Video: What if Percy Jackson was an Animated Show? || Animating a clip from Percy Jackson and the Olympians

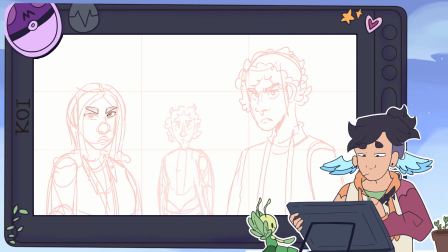Also, I forgot to talk about this in the animation section. The show is in the typical movie ratio being 2.39 by 1,
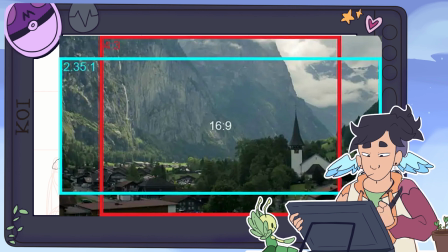so I've been translating it to YouTube standard being 16 by 9. So I have to experiment a little with the composition.
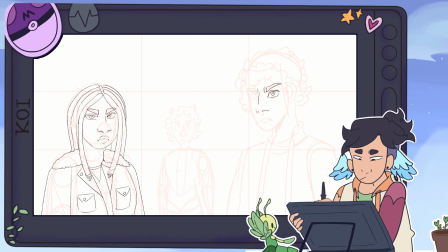I don't turn my brain off completely when I get to this stage.
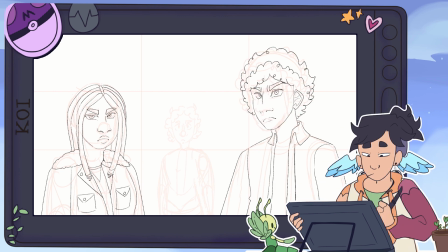I've turned to applying the rule of thirds grid to the screenshot I'm referencing and my canvas to see where the focal points are. Honestly, a good tool when trying to figure out composition. Onto actually drawing the piece, rendering the clouds was pretty easy, and I had fun with the colors.
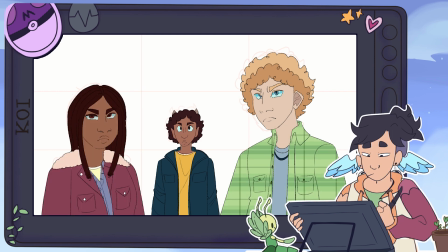The expressions of the 3 characters remind me of that meme with the 3-headed dragon.
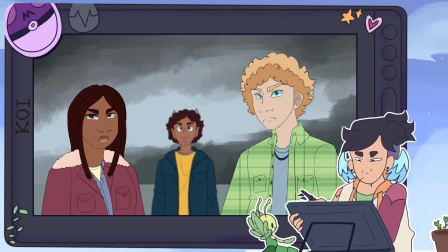I think it summarizes the trio's personality pretty well.
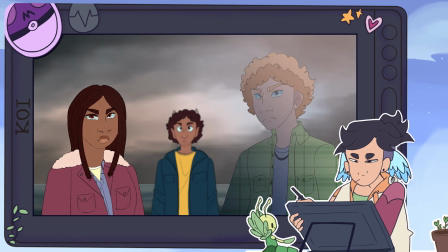I wanted the screenshot to look like it had been taken from an animated show, so I kept rendering to a minimum and restricted myself to gradients and rim lighting.
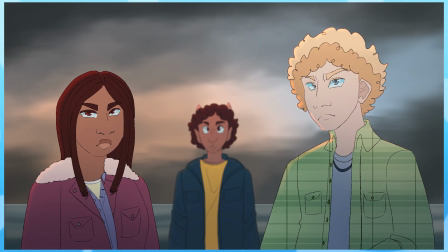And here's the finished screenshot. I think I was able to imitate my animation style pretty well.
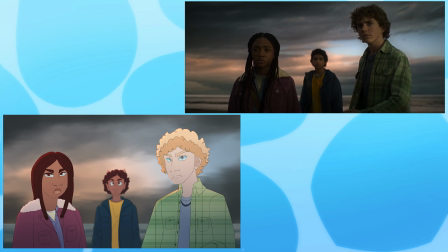It looks like a screenshot from something I would animate, so mission accomplished.
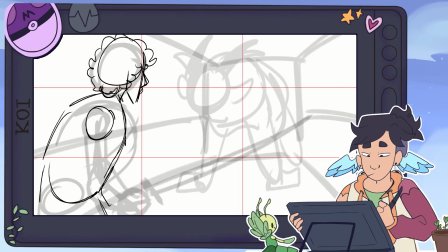The next redraw is going to be this screenshot of Percy facing off against the Chimera in episode 4.
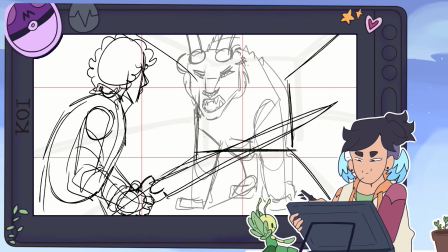Let me tell you, I struggled with this one a lot. I was designing the Chimera on the fly,
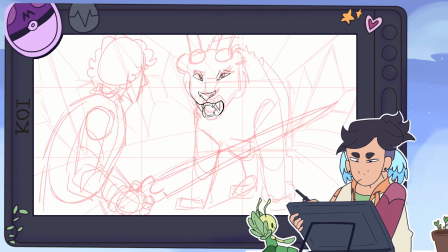and trying to make a CGI monster into something that could be reasonably animated is a challenge. I won't lie, the line art looks like an elementary schooler traced a animal coloring book, and the color scheme looks like baby's first demon cat OC, but I digress.
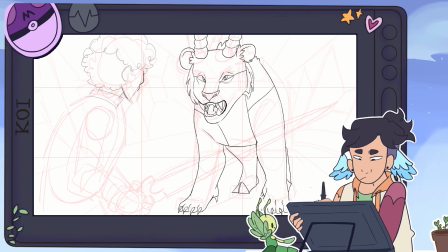I also overlaid a scale texture to imitate animated shows I've seen that will overlay textures, especially on big monsters. I cannot express how much it pains me to not be able to render or shade the Chimera.
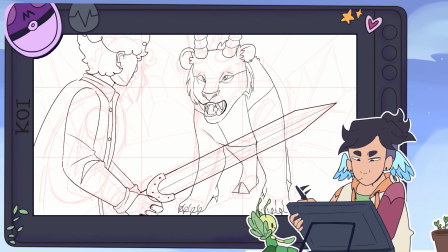It just doesn't It would definitely need a few passes before I am satisfied, but it's serviceable for a screenshot.
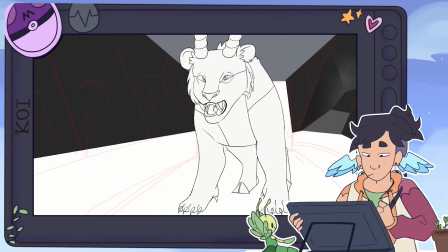Moving on to Percy, the angle Percy is at is kind of awkward to draw in 2D, which is a sign I need to practice face angles more.
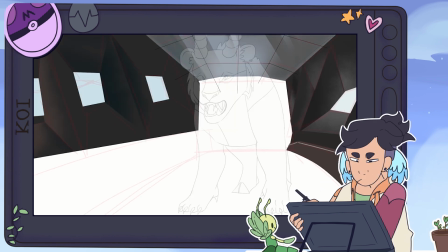When overlaying the flannel, it looked really flat. In my personal opinion, flannel does not work in hand-drawn animation.
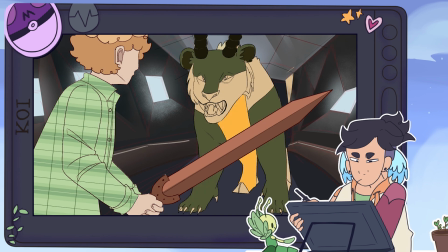Other than that, I actually got to draw his sword Riptide. It was fun giving it highlights and textures.
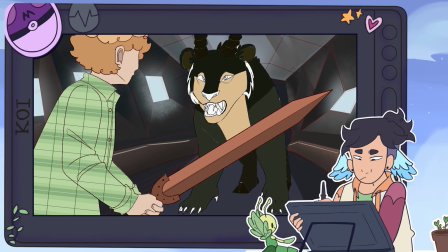I think I was able to bring it to life with the little rendering I gave myself. The background was pretty roughly done.
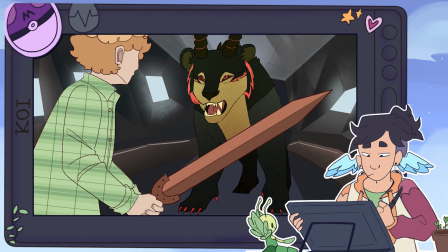I was trying not to get up in the details and spend 10 hours on the piece. It works for what is needed.
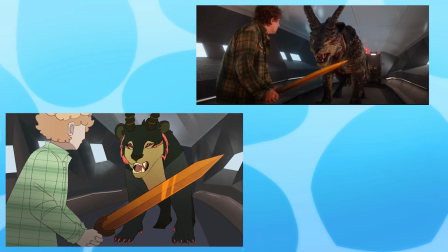And here's the finished screenshot redraw. When looking at the piece, I'm legit like, okay, where do I press play to actually see the animation, so.
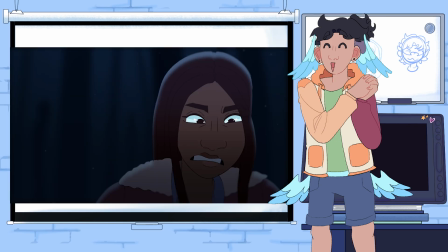And with that, we have reached the end of the video. I hope you got something out of it.
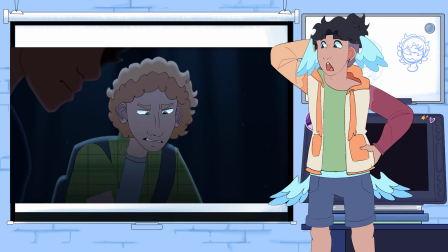Sorry if this video isn't as grand as you expected.
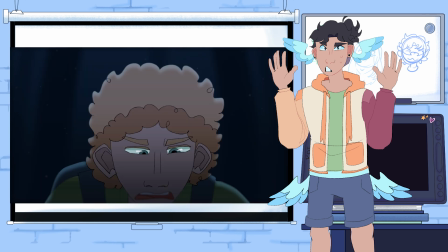Animated shows quite literally have millions of dollars thrown into them, and I am a broke college student making videos in their bedroom.
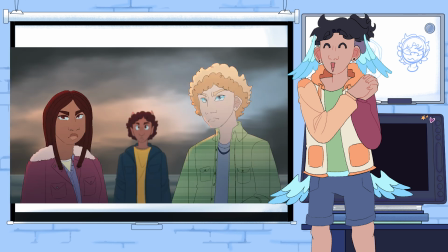Animating from shows, live action, or animation has been pretty fun, and I would be interested in doing more of it,
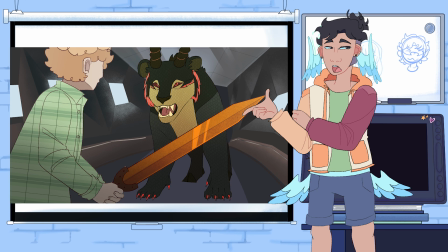which is a good transition to talk about why I made a Percy Jackson video specifically. I'm going to be completely honest, this video was partially a test to see if people would be interested in me reanimating a scene from Heroes of Olympus. That is like my childhood series, and it would be really fun, I think. I would like to hire actors and figure out how the hell to do sound design and music, so doing something like this with an already existing show seemed like a good step first. I would love to animate my son Leo, but yeah, it would take a lot of effort, so I need to know if people are actually interested. So leave a comment and subscribe if you would want that. Also, if I schedule this video right, it should land on the first anniversary of Percy Jackson and the Olympians being released on December 20th, 2023. So happy birthday, Percy Jackson! I honestly don't know how I was able to land on the first anniversary. I'm just that cool and based. You know, that's about all I have. Goodbye for now. Koi out.